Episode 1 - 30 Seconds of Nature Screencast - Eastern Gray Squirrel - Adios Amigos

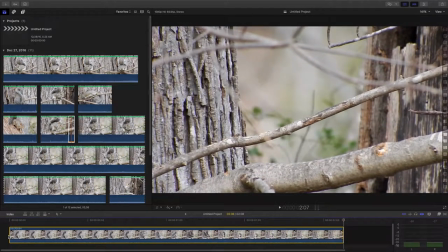[4:21]
And we can see that 2 seconds in real time. It happens so quickly that what just happened there? Usually, in my mind anyway, it's like, oh, he ran off, but that's all I know is he ran off.
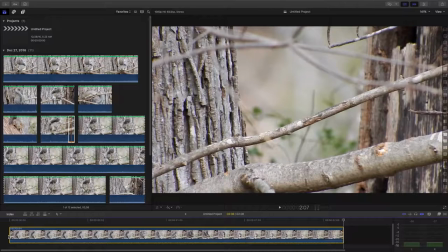[4:39]
I didn't actually get to observe his body motion and what he was doing when he ran off.
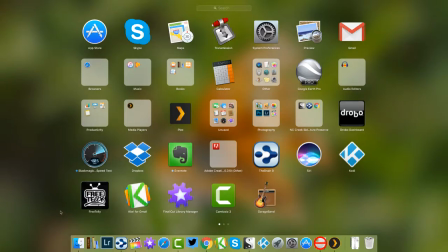[4:46]
And that's what we're going to do here. We're going to bring out
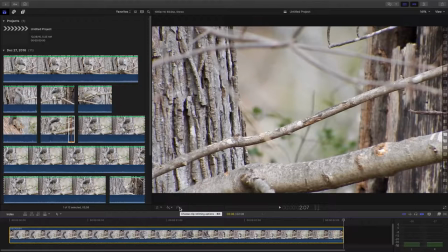that motion and allow you to see it just by slowing it down here. And one of the things I'm going to do is I'm going to go in and add some custom time here so that the clip is 30 seconds long.
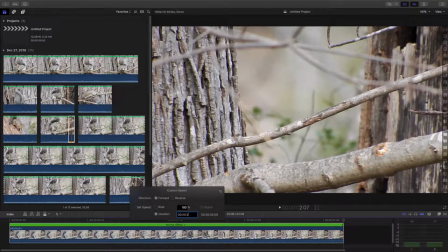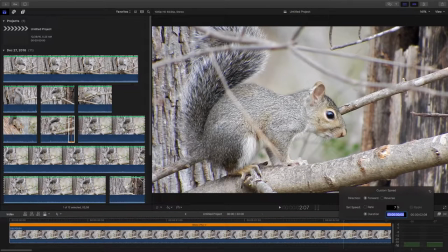[5:16]
30 seconds is usually not too long to lose your viewer's attention, but it's long enough to really let you see motion, because that's what video is about.
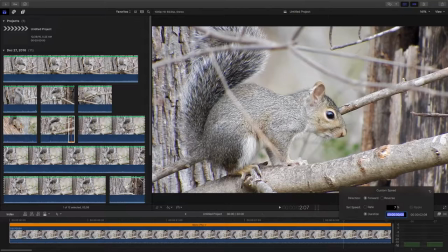[5:34]
It's motion and action. A still photo tells a story, but a piece of video can tell you a lot more story, let you observe so much more.
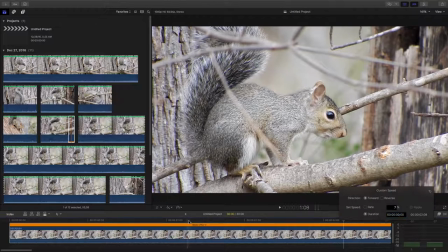[5:46]
So we have our video now increased to 30 seconds.
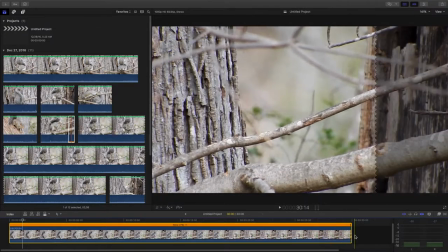[5:54]
We're going to change our timeline here so that 30 seconds is right here.
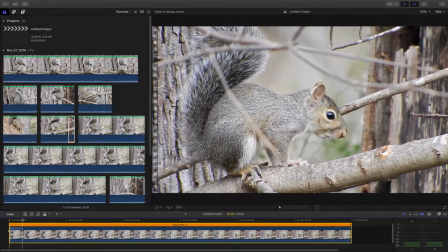[6:02]
So now we can see our video. Now, when we play this, we'll see a slowed down version of that 2 seconds worth of video. And it's showing here 7%. So this is going to be 7% of the original speed.
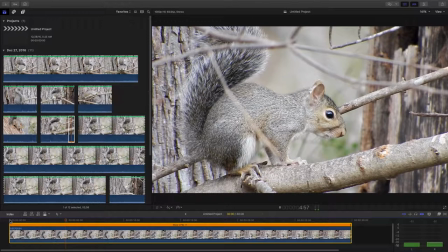[6:22]
And now it's playing. It's almost like a still photograph. The squirrel is just sitting there. And all of a sudden, he's going to jump
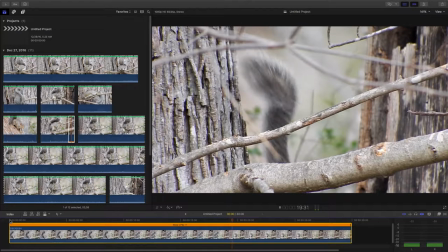[6:37]
over an obstacle and down the tree. But wait. He's going to leave his tail behind.
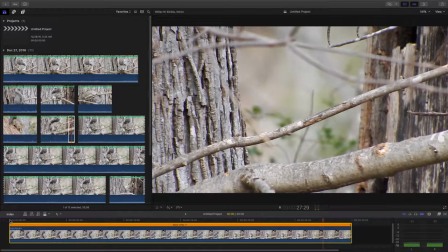[6:45]
He's going to wave it at us. And he's going to take off. That's our video here. The video is fairly stable motion-wise,
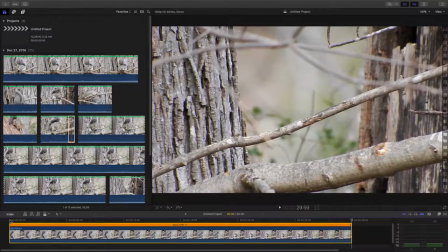[7:01]
so that we don't have to really try to take any jitter or bouncing out of the video. We can do that with Final Cut Pro X.
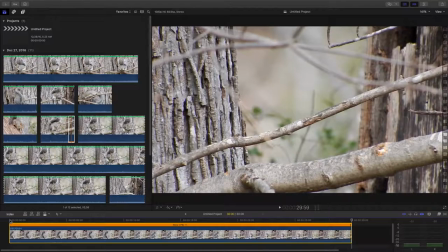[7:16]
When we slow video down, it slows sound down too. And that sound becomes just nothing. It's just garbly goop.
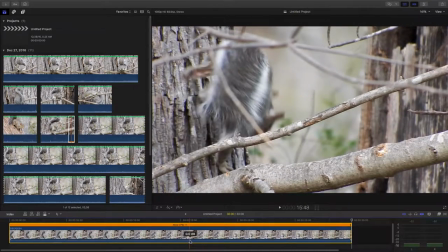[7:27]
So we're going to purposely go down to the video clip here, and we're just going to take the sound away. We're going to turn the sound down. So most of the 30-second clips that I produce have no sound attached to them.
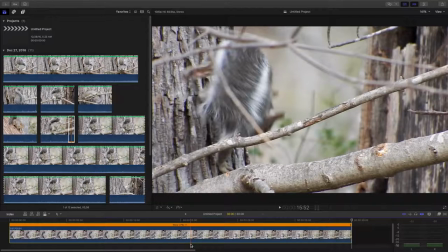[7:41]
But then with Facebook, the primary place where these 30-second photos are displayed, the pre-roll, when you scroll through your timeline and you see my video,
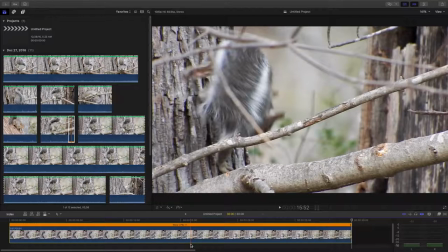[7:57]
the video automatically starts playing, but those videos auto start without audio, so you don't hear the audio anyway unless you purposely click on the video, click a play button, then the video comes up in a bigger viewer screen and the audio is turned on.
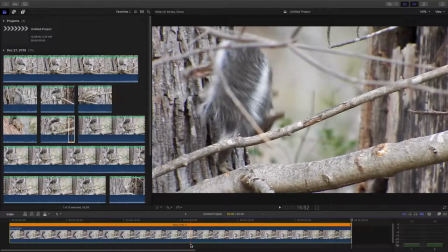[8:17]
So the little 30-second videos, I don't really worry about having an audio track there.